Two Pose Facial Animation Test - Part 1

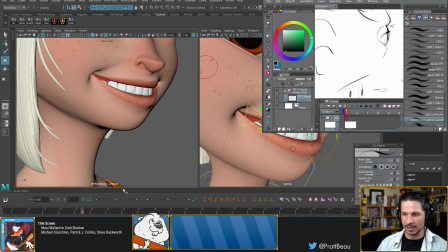But if you look at a lot of cartoon smiles,
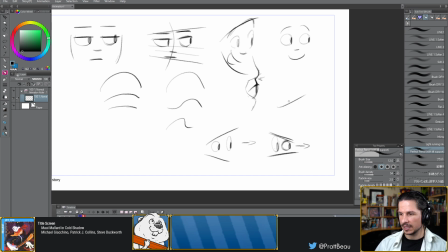when they draw the mouth, the top lip is going to be very simple. You get that line here. And then the bottom is actually like that. There's kind of, it's not just one line, it's 1, 2.
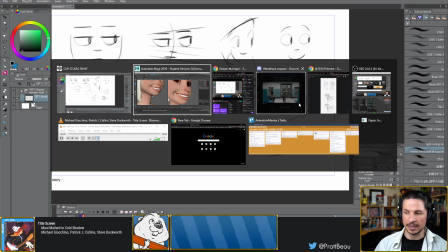So it's actually 2 separate lines there. And you can actually recreate that on a 3D rig just by adjusting this.
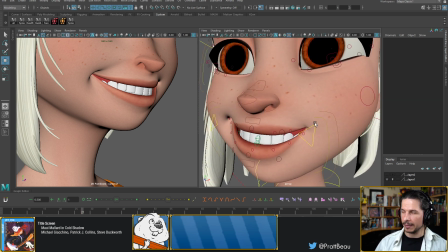In this case, I think it's going to pull me away from the smile I want.
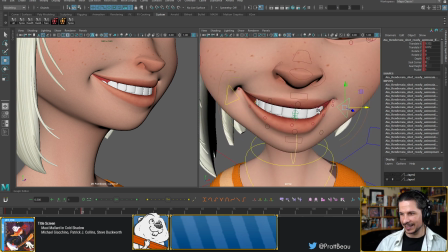It's so creepy when you just see the eyes that close. Okay. Now, the other thing I'm trying to do here is I'm trying to push the silhouette of the smile here. So we get just a little bit more depth to it.
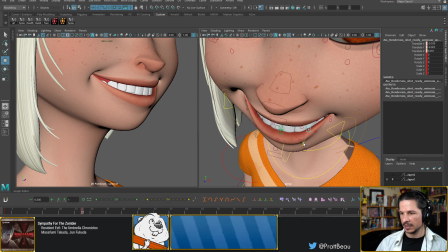So I might try to do this by pulling that lip out a little bit more here, so we can get that kind of overlap right there.
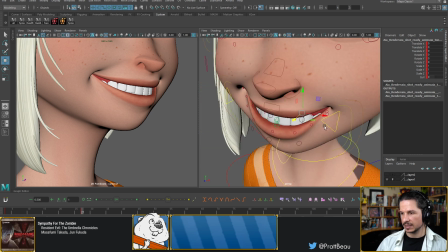Really trying to shape this lip here.
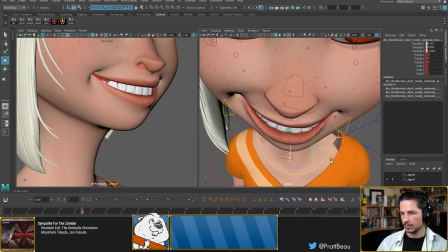It's going to look weird from the front, but I'm more interested in getting the shape of the smile looking good here. And Zach, hello!
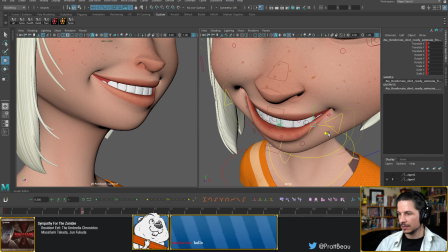So something a little bit like this. So now you can see there's this definite curve to the smile versus before when it was just
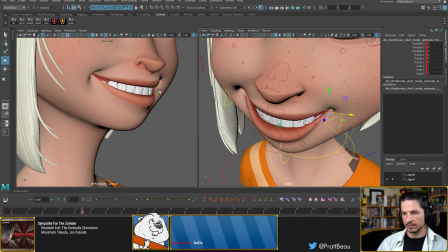kind of a round shape.
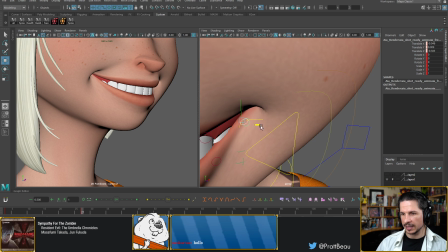And this is one of the hardest things about smiles, is really trying to push that shape of the smile.
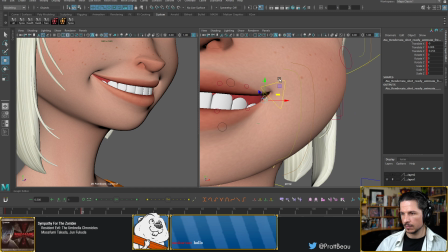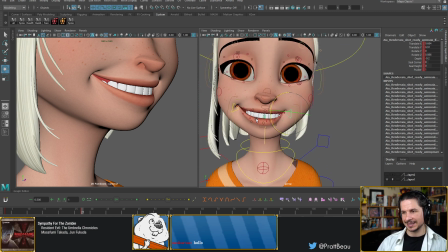Okay. So you can see from the front, it's really creepy. But here, it's actually not so bad.
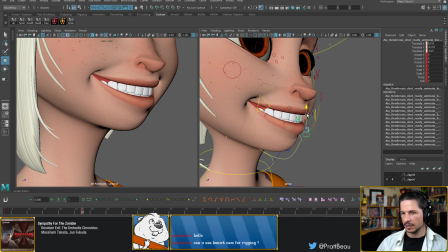Might pull the bottom lip down just a little bit more, which is going to show more teeth, which is going to make it look creepier. But in order to make it look, can you use Kinect Cam for rigging? You can. I don't have one.
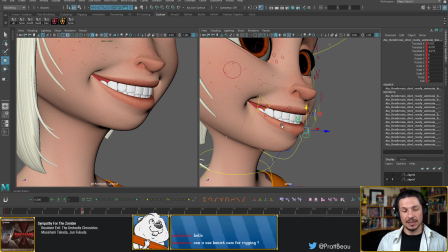I've never tried it myself, but I've seen some people do it and do like quick facial animation with it. The big thing is you have to code the software to connect
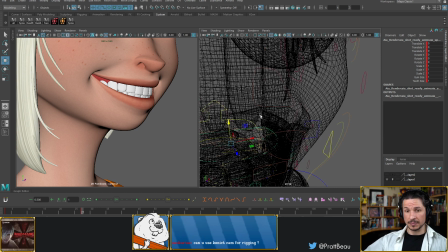what you get from that into something like Maya and take that information from one to the other.
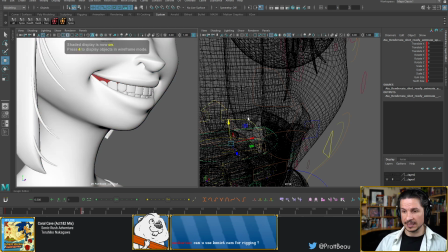And that's the tricky part.
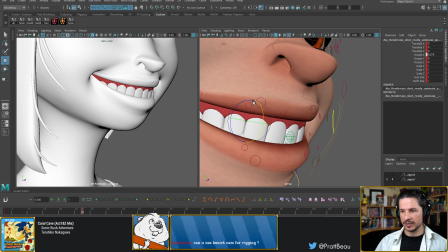So now what I'm actually going to be doing is I'm moving the teeth.
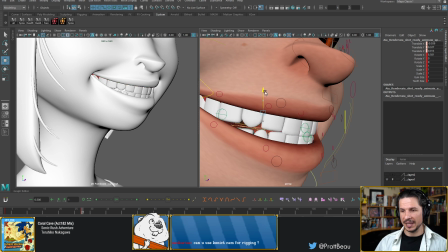This is kind of the big step and the secret to getting really appealing smiles is that we actually have to
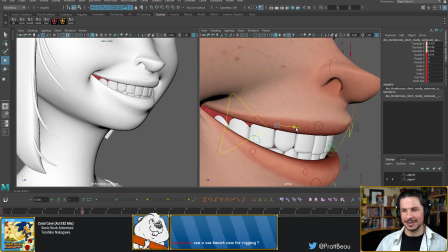break the character.
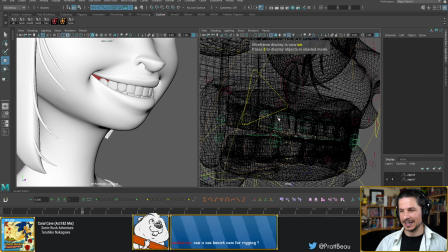We're moving their bones basically in order to get a nice appeal to things.
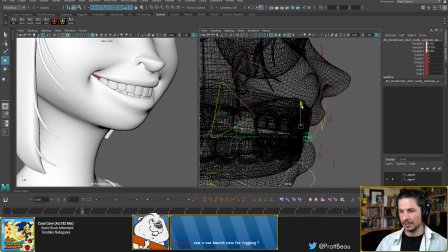Is that a bad thing? No. It's pushing the design elements.
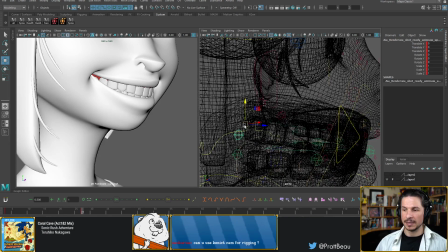And this is what makes animation so powerful, is that we are free to change things like this and really push these elements.